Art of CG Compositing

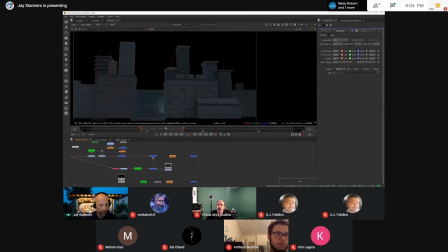[22:24]
just like that so you can see um there's virtually no change to this because this is closer to us but buildings like this one like this one further back they're a little more grayed out which i suppose is what you would call aerial perspective uh it's a little dark a little grayer so
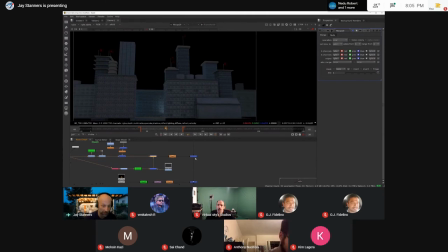[22:42]
again it just helps us to create uh the illusion of depth um so to put these things together uh feels a little too crisp to me feels a little too cg so the last thing i did was i add a little bit of the focus again it's probably a little too much to
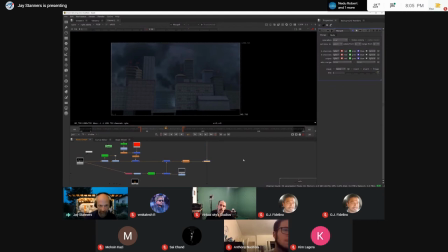[23:02]
focus because on a wide angle shot like this i don't know your focus goes a pretty far away but i'm just going to uh amp it up a little bit uh just for these purposes so that basically accounts for our
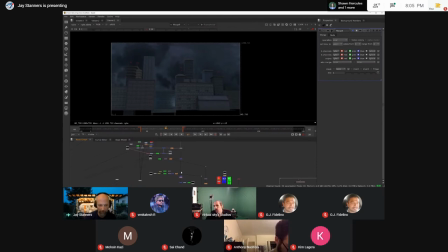[23:16]
background now there's some other goodies along the way down our tree our comp tree that i won't quite get into yet but the next thing i want to look at is the mid ground okay well let's just put the mid ground on so
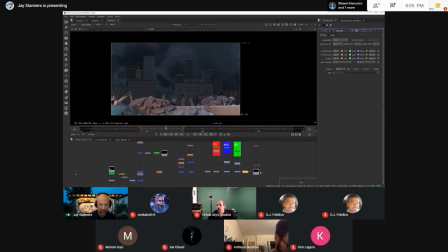[23:35]
uh this is basically essentially what i'm getting out of here um with this it feels to me a little bit too separate from the background so the thing we really want to do is try to marry things and make it look like they exist uh within the same uh as if everything was filmed
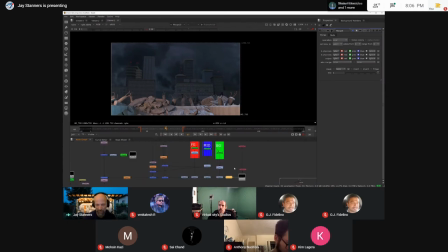[23:53]
for real uh with a real camera so this feels a little bit a bit uh separate to me so i discovered that oh behold we have i think we talked about this before an id map so what
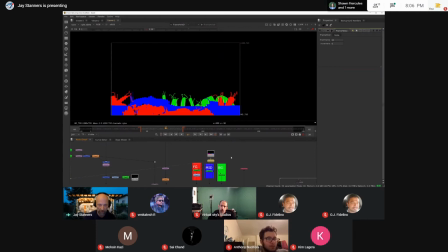[24:08]
i can do is i can break out these different areas and i can combine i can essentially create alpha channels out of them, which is what I've done here. So I've got my BG, I've got my blue, which is my mid-ground, and my foreground is the red, although it's not completely consistent.
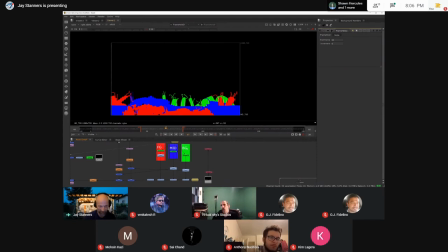[24:25]
You can see that this is more or less lining up with the stuff back here, but just to keep things simple, that's what I've called it for now. So let's see, what did I do? so I created a matte so
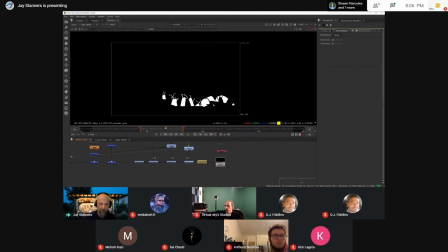[24:39]
that's just these parts here and what I'm doing is I'm gonna channel this matte into a color correct so the color
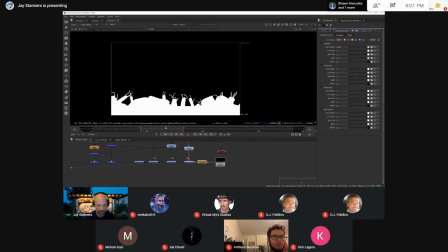[24:45]
correct you can see we can play with it here so if I look at that you
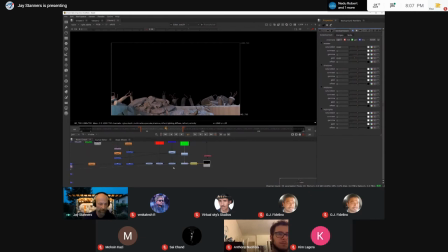[24:52]
can adjust it back and forth so I've got some control there okay so I've done the same thing with my mid-ground thank you a whole lot with that what am I about oopsie you can really exaggerate it that
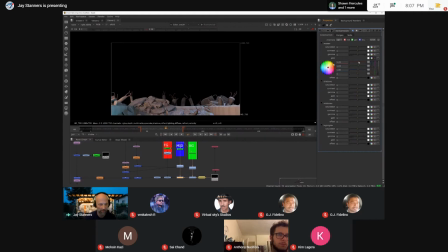[25:07]
would not look good uh yeah so maybe a little bit there and then my foreground elements those red things in there all that red stuff uh let's see yeah so again just very small tweaks and
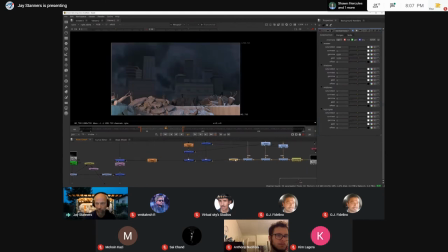[25:24]
if we look at our final out right so it still looks a little bright to me so what did i do oh i to add a bit of saturation you know what I might down the gamma on this as well that's too much yeah
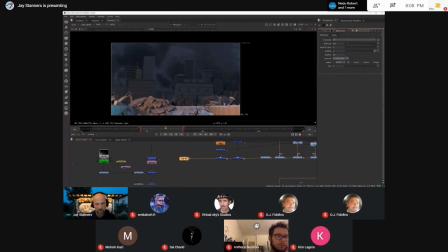[25:42]
just a little bit just a small tweak and again the great thing is because we're doing this in layers I can defocus this and I don't have to worry about the focusing anything behind it so I'll add a little bit of the focus to this certainly less than what I applied to the
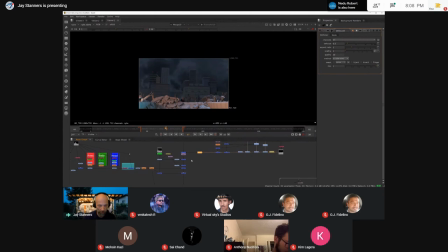[26:00]
background there so what do we right now we're just sort of hitting the main parts we've got the background we've got the mid-ground anybody have any questions so far all
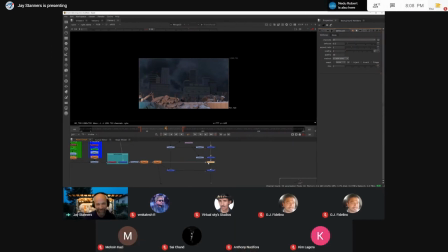[26:14]
right I'll take your silence is meaning that you are understanding so next up